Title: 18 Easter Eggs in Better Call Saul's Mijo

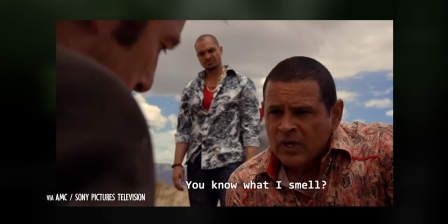Welcome back, guys and gals.
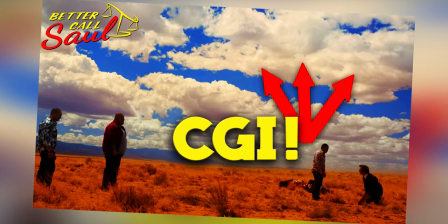It's your boy Joe, and today we're going to be going over 18 Easter eggs and facts from Better Call Saul Season 1, Episode 2, Mijo.
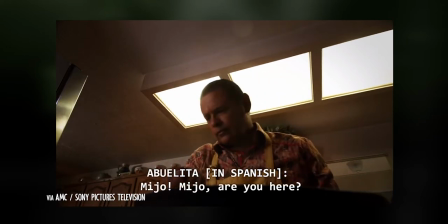For example, in the script, Tuco was only referred to as Mijo because the showrunners wanted to keep this reveal a super secret.
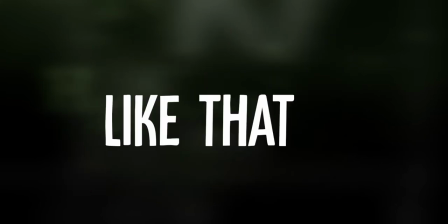Now, if you like more super secrets like that, then stay tuned to the motherfucking video!
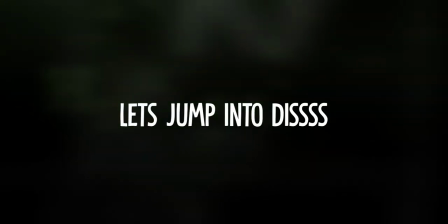Let's jump into this! 1.
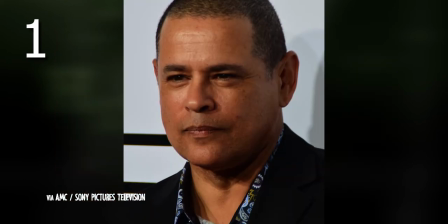Adding on to earlier, Tuco's reveal was so secret that Raymond Cruz, the actor, did not even attend the premiere of the show in order to keep the reveal a secret.
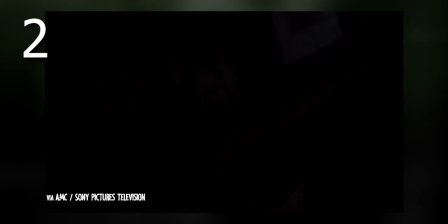2. At the grandma's house, you can see real pictures of Raymond Cruz as a child.
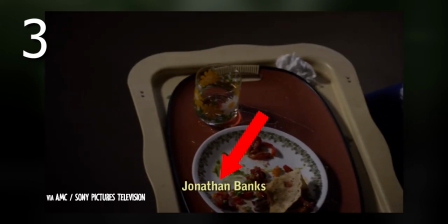3. The showrunners find extreme difficulty in using the opening credits as they don't want to distract the audience from the actor's performance.
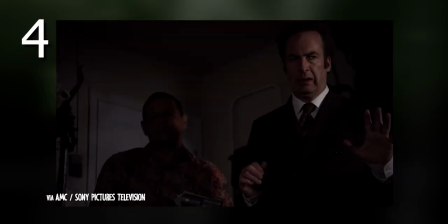4. Tuco's garage is a practical set, meaning it is a real garage in someone's house.
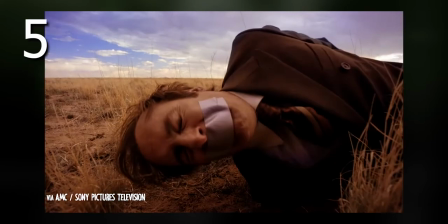5. The shots of Jimmy plopping on the ground in the desert was apparently a big pain to film.
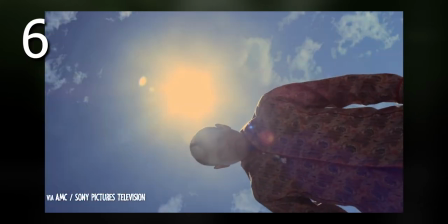6. Where Better Call Saul is different from Breaking Bad is that these dialogue scenes include music in the background.
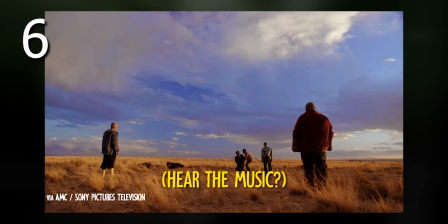This is the truth! I'm a lawyer! Guys, I passed the bar! Ask me anything! Recognize your cough.
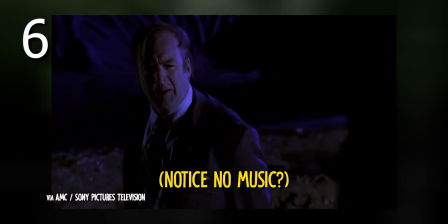Take that mask off, you know, get some air. Go on.
7.
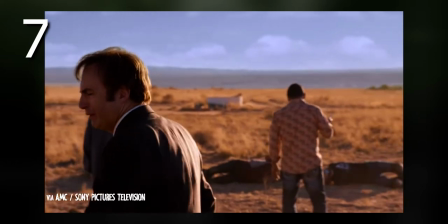Peter Gould commented that Saul Goodman would have left those twins in the desert, but Jimmy McGill would go back to save them.
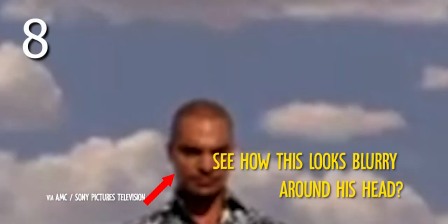8. Some clouds are fake due to the scene being filmed over 2 days and having an inconsistent sky backdrop.
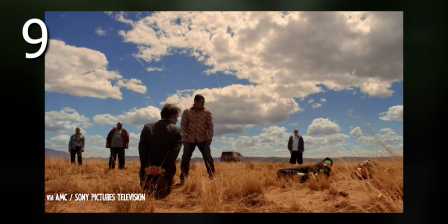Hell yeah! Hell yeah!
9. Vince said, quote, "This is pre-meth Tuco."
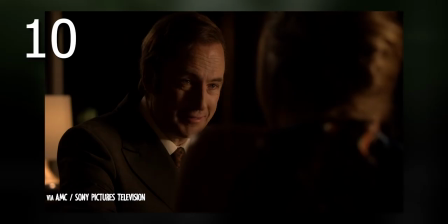10.
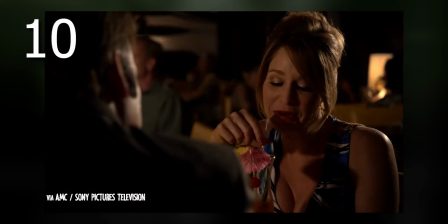Jimmy at the bar was originally made with 2 pages of dialogue, but the editing team came up with the idea to let the visuals speak for themselves.
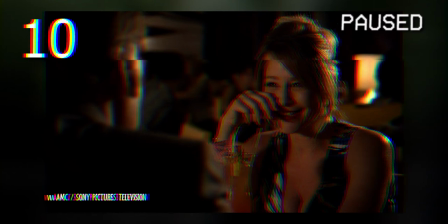Real quick. If you like what you've seen so far, there's tons more content on the channel with Breaking Bad and Better Call Saul.
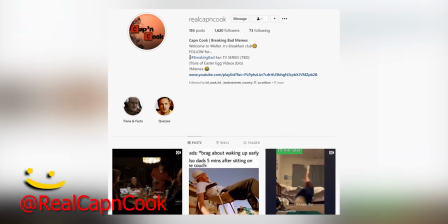As well, you can follow our Instagram at RealChemCook for lots of more amazing memes.
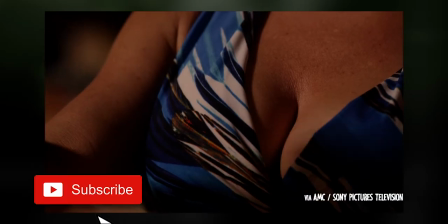But other than that, you know what to do. Don't forget to like and freaking subscribe. 92% of you bozos ain't subbing.
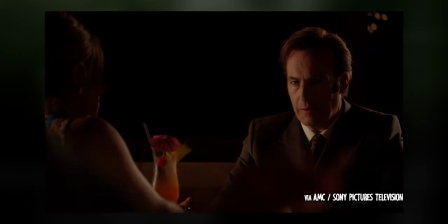Come on, help your boy out. Anyway, let's continue with the list. 11.
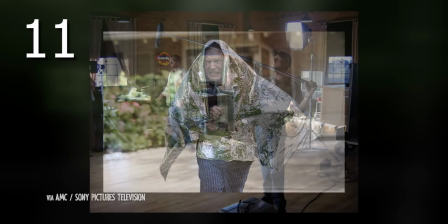Chuck's space blanket is lined with a specific material in order to avoid crinkling on set, which makes the audio recording way easier.
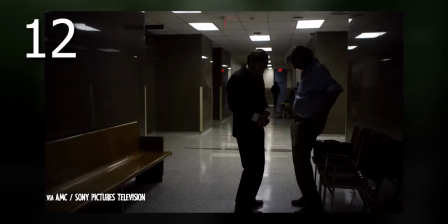12. Better Call Saul makes a tribute to the movie All That Jazz in this courthouse montage.
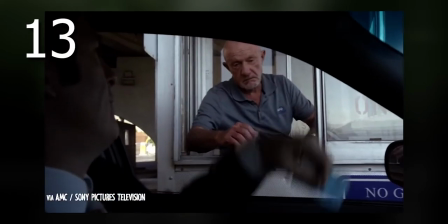13. This montage was all shot in 1 day. 14.
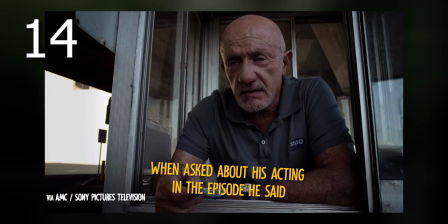Jonathan Banks on his acting in the episode said, "I'm f***ing living in the booth."
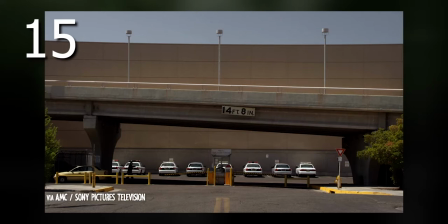15. The apparent parking lot for this courthouse is actually nowhere near a courthouse and is just somewhere under a bridge.
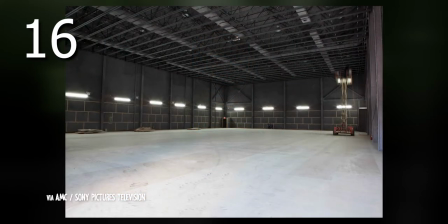16. Vince finds it comedic that on this enormous soundstage is a small closet-sized set for Jimmy's office.
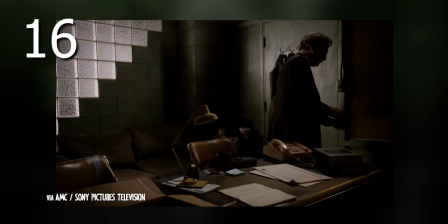When building the set, Vince kept saying, "Make it smaller." 17.
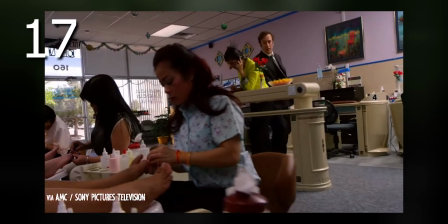Vince recommends visiting the nail salon and says, "Don't be a d-bag."
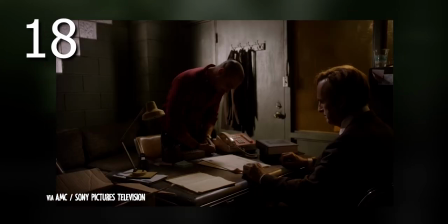And number 18. Peter Gould talks on this Nacho/Jimmy scene by saying,
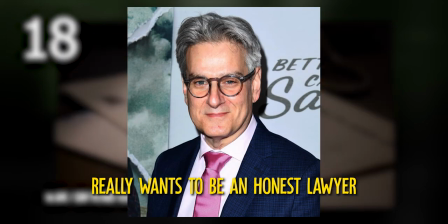"Jimmy McGill really wants to be an honest lawyer and has been sticking to the path for 10 years.
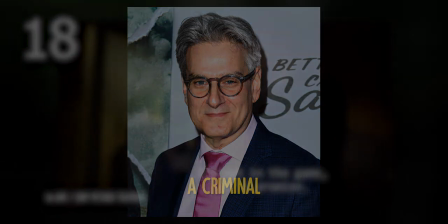He doesn't want to be a criminal." So, did you learn anything? Did you already know all this?
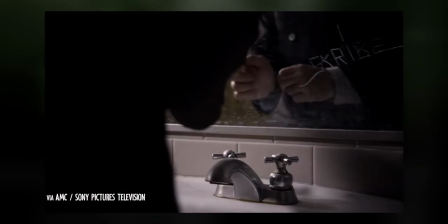Be sure to complain in the comments like you usually do, and also dislike the video like you usually do.
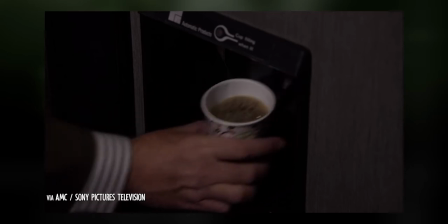But other than that, I appreciate you guys for watching anyway, and for more Breaking Bad and Better Call Saul content, you better browse this playlist.
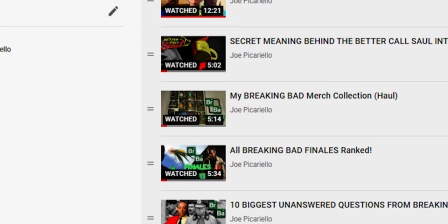You got Breaking Bad, you got Better Call Saul, you got an El Camino review, you got some Breaking Bad short films to make fun of, tons of cool stuff.
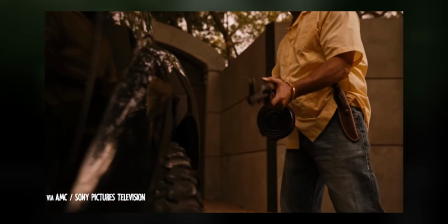Anyway, thank you for watching. Be sure to leave a like on the video, comment, leave a comment if you leave a comment, subscribe if you're new.
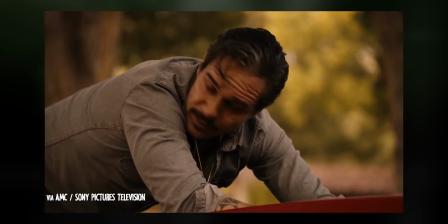Between me, you, and Heisenberg, have a wonderful day, and peace out.